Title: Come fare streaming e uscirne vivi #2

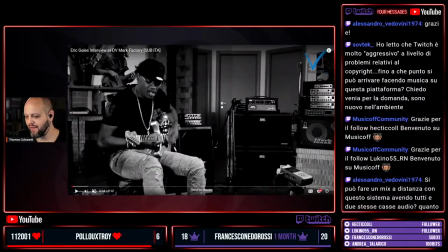Lui è Eric Gales, che abbiamo fatto una bellissima intervista con lui qualche anno fa, chitarrista pazzesco. Allora, intanto guardate questa inquadratura di tre quarti, quindi taglio qui diciamo all'altezza del ginocchio, sotto il ginocchio, e lui è qui nella regola dei terzi, che è quella che vi dicevo prima, quindi una riga qui,
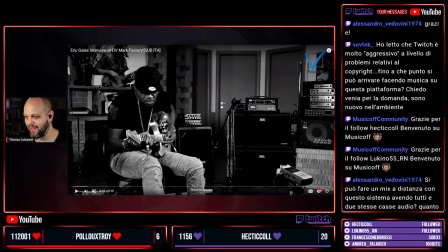e lui, vedete, la testa sua è posizionata proprio all'incrocio della regola dei terzi. E lui poi è mancino, quindi è tutta un'altra storia.
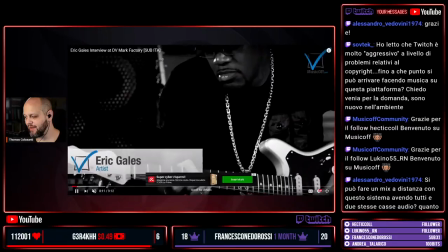Quindi questo, abbiamo fatto questa parte di video, questi sono i movimenti con la testa fluida e così via.
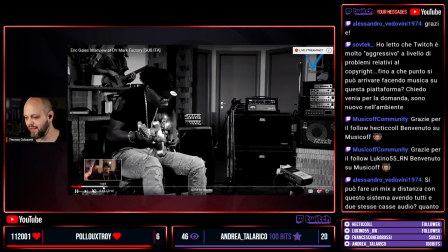Poi lui mentre suonava, poi gli abbiamo fatto questa intervista e vedete questa impostazione,
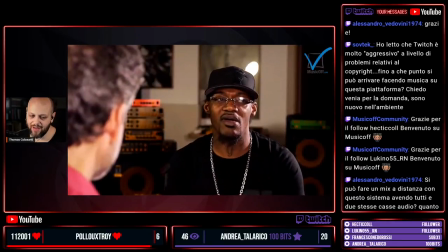si vede questa camera su Stefano Tavernese che fa l'intervista e si vedono le spalle di Eric.
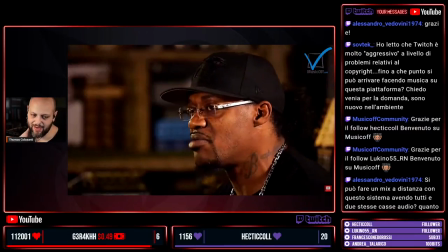Qui invece si vede la testa, il retro della testa, la spalla di Stefano e si vede la faccia di Eric. Questa è una camera di tre quarti, vedete sempre la regola dei terzi, cioè lui è posizionato sul terzo, questo qui di destra,
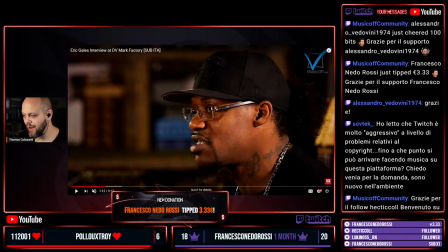sulla linea qui, e i suoi occhi guardano nella direzione, date spazio davanti all'inquadratura, cioè non si può mettere una capoccia qui, non funziona che guarda in quella direzione qui, deve guardare verso qualcosa che abbia spazio.
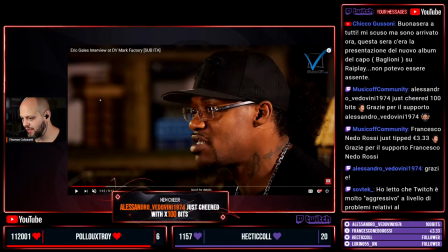Dopodiché vedete qui, immaginate due righe, una qua e una qua, sono al centro e i suoi occhi e bocca sono esattamente al centro, che è quello che io ho qui. Vedete, se voi immaginate questa linea qui, due linee qui che passano in questa direzione, i miei occhi e la mia bocca sono esattamente al centro rispetto al sopra e al sotto. Questa è un modo corretto di fare l'inquadratura di questo primo piano schiacciato,
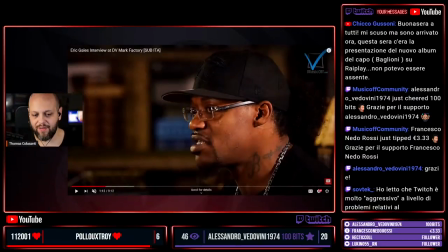così come sto facendo io, oppure come quello che avete visto adesso su Eric, cioè vedete, sta qui al centro. Queste sono delle chicche micidiali, sono veramente semplici, però sono delle chicche pazzesche. Vado veloce, e qui c'è quest'altro che è un'ulteriore intervista, questa volta a un pianista bravissimo che si chiama Luigi Ranghino, un pianista incredibile, ragazzi.
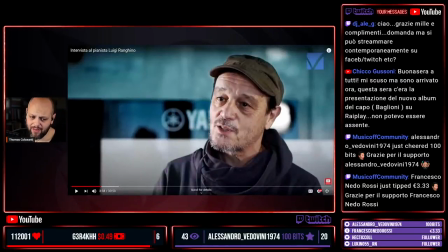Abbiamo fatto questa intervista. Qui sono quattro camere addirittura. Eravamo alla sede di Yamaha di Milano.
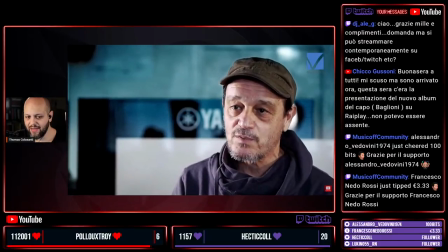E vedete, c'è questo, c'ha uno slider che si muove, vedete?
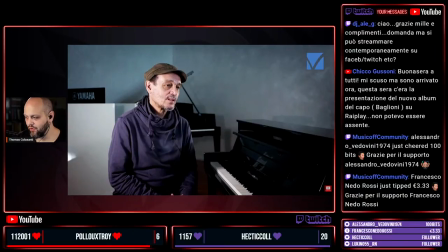Quest'altra qui, lui sta parlando con me, è sulla regola dei terzi opposta e facciamo vedere anche il pianoforte.
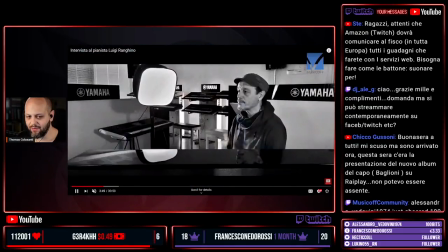Dopodiché alcuni altri movimenti, questa che è con un'inquadratura diversa, vedete che c'ha le barre nere sopra e sotto, e poi qui c'è il pianoforte lucente che fa il riflesso la luce, e lui è sempre qui con la regola dei terzi ed è centrato rispetto alla percezione orizzontale.
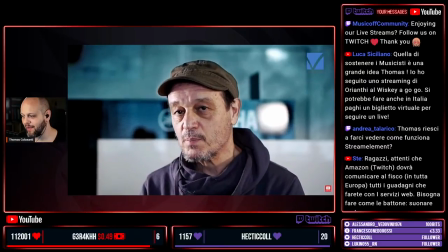E qui, questo qui è il carrello, guardate lui che è impostato adesso con la stessa inquadratura che ho io,
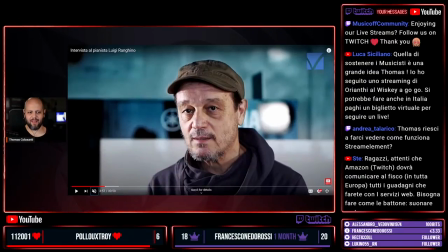leggermente più indietro, c'è un po' più di aria, sta così circa. E questa è una inquadratura molto bella, molto
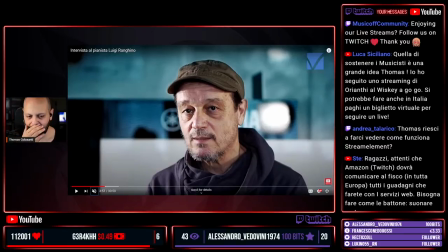introspettiva, si permette proprio di vedere proprio le pieghe del viso, le espressioni che fa mentre parla.
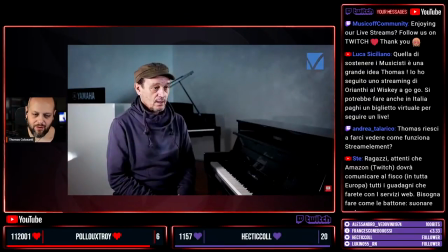Sono delle inquadrature molto belle che si usano quando si fanno le cose musicali. Poi quando suona, ci sono degli intermezzi qua dentro, l'ho ripreso in questo modo, ve lo faccio vedere soltanto perché magari siete dei pianisti, potete fare questa diretta molto semplice.
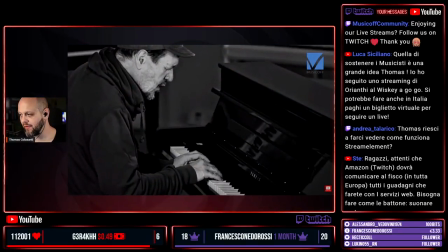E vi mettete la telecamera così, vedete, è tutto in campo, vedete?
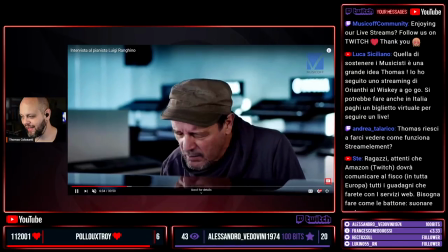Però guardate che bella anche questa, anche con lui che entra proprio dentro la telecamera, che fa lo slide avanti e indietro.
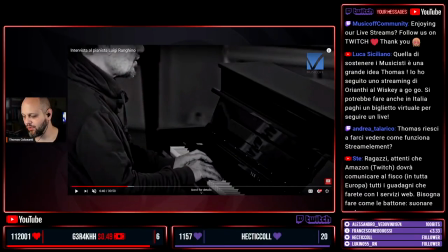E lui qui, vedete, si vedono le mani, non si vede tutto il pianoforte perché lui si è concentrato in quest'area qui a suonare,
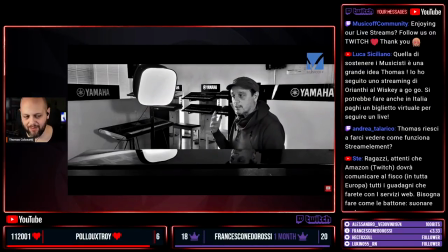e si vede la sua testa che sta sempre in quel punto dove ho detto. Questa poi in intervista è sempre un po' articolata, c'è un sacco di telecamere, c'è un sacco di cose da fare. Bene, ok, direi che questa roba qua è fatta e...